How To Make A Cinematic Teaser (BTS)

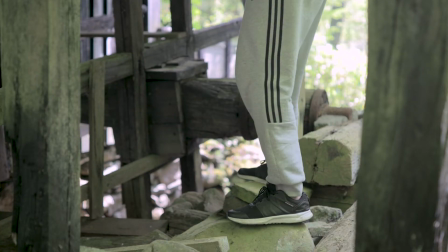289s
So now that you know how this effect works, it's all about finding some cool spots to film.
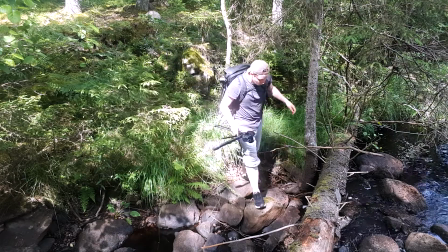295s
I scouted a few locations in the day when it's easier to see what you're filming,
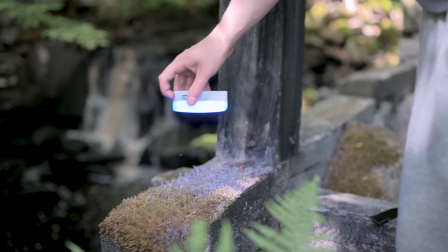300s
but obviously shining the light in an already bright scene doesn't have nearly the same effect as when it's dark.
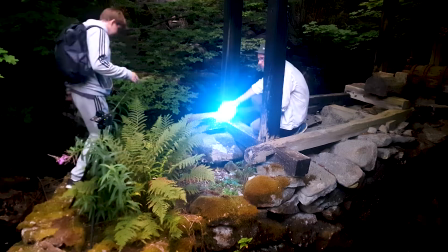307s
When picking a scene, it could be a good idea to choose a spot with some kind of moving element.
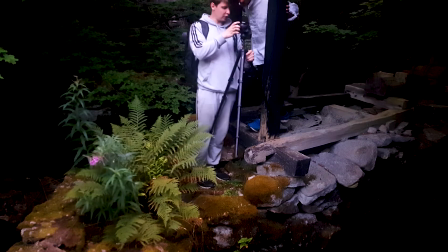312s
It helps the viewer understand that it's a video they're watching and not just an image, and I think it makes the overall scene more interesting.
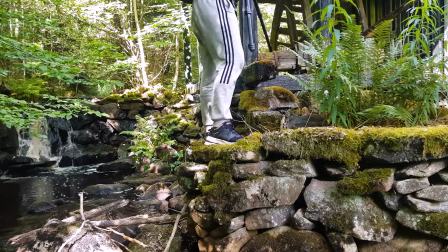320s
This waterfall to the left is a perfect example of a moving part that is far enough from the light source that is quite easy to mask out, but
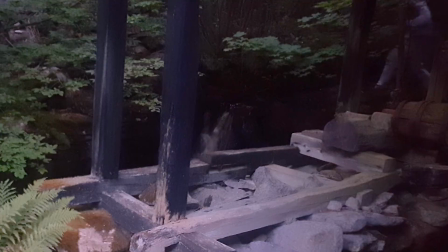329s
it still adds some depth to the scene. If you really want the viewer to see the background, you can always add some extra light to it.
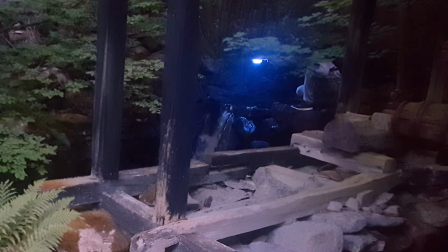336s
I knew I wanted the waterfall to be seen, and it was just a bit too dark back there, so I added some blue moonlight to it.
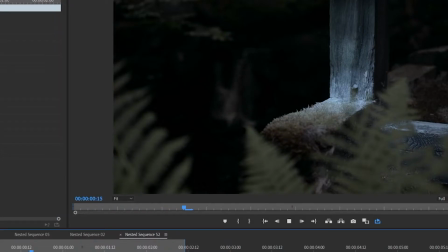343s
You can see the difference just a small light can make here.
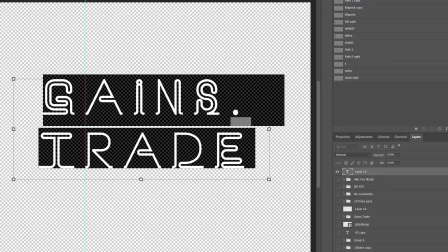349s
The text I used was a simple neon font, which I added some glowing effect to in Photoshop.
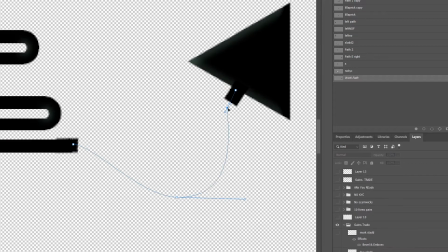355s
I also used the pen tool to draw some simple wires connecting the different letters.
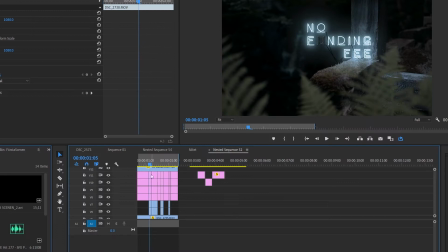360s
I then exported several versions of the text with a mixed bag of dark and bright letters.
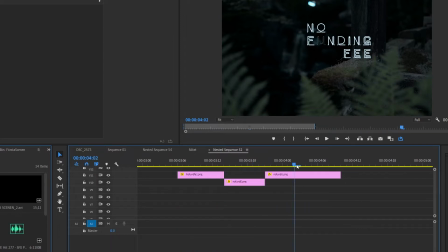366s
Then in Adobe Premiere, I could simply switch between these layers and create a blinking effect.
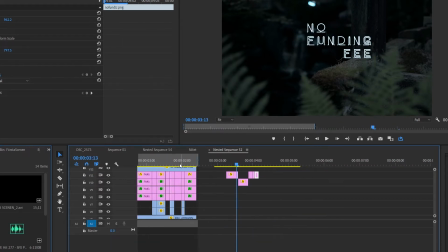372s
If you want a full Photoshop file so you can see exactly what I did, you can reach out to me on Twitter and I will set you up.
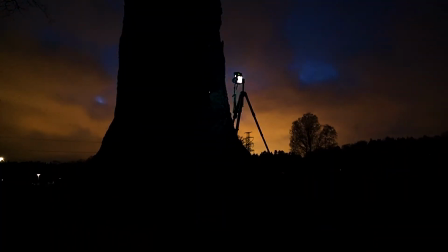379s
For the last scene, I wanted something extra special, something that stood out so that you would leave the video with a good lasting impression.
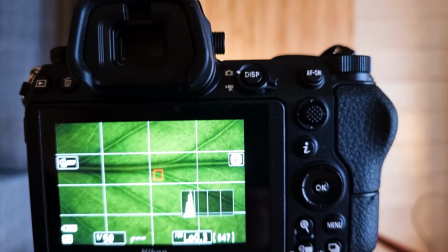388s
I wanted to keep it close to the nature theme, and I tried a few things like shooting macro leaves and shooting in different types of flowers. I ended up doing a macro shot with one of my flowers with some smoke in it,
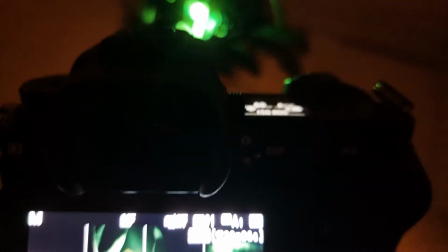402s
and I really liked the apocalyptic and dark vibe it gave off, so I used it.
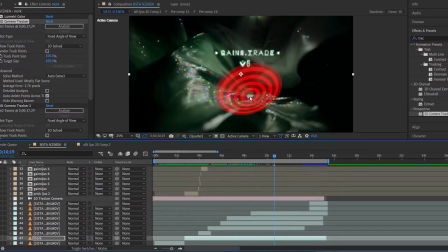408s
For this scene I did most of the editing in Adobe After Effects, which I then imported into Adobe Premiere.
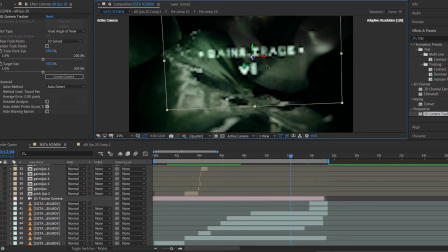415s
Because this scene had movement in it, I had to 3D track the text to follow the camera movement, otherwise it wouldn't look real.
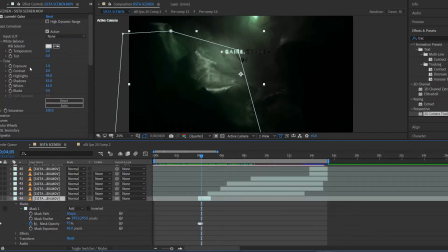423s
To fake the light turning on and off, I made a new layer with a lumetri color effect on, which had increased exposure and decreased shadows. Then I just made a mask on this layer and revealed it to sync with the neon sign turning on. Now, this project have been in the works for quite a long time, but I am proud to say that it's finally finished. I started this last summer, and then, life and other projects got in the way, but I finally completed it, so I'm really proud of that. So the project I made this trailer for is called Gains Network, and it's a decentralized leverage trading platform. Basically, it's a Web3/crypto application where you can trade synthetic assets. Personally, I'm invested in this project. I've talked to the developer and I've done my research, and it's a very good project. However, I do not recommend investing anything or even using this platform if you're a beginner, because there's a lot of financial risk with this. But I will leave a link down below if you want to check out the website. But enough about the project. I really hope you enjoyed this video. I hope you learned something, and I hope you had as much fun as I had making this video. I will make more videos as soon as I got time and as soon as life steps out of the way. Alright, take care.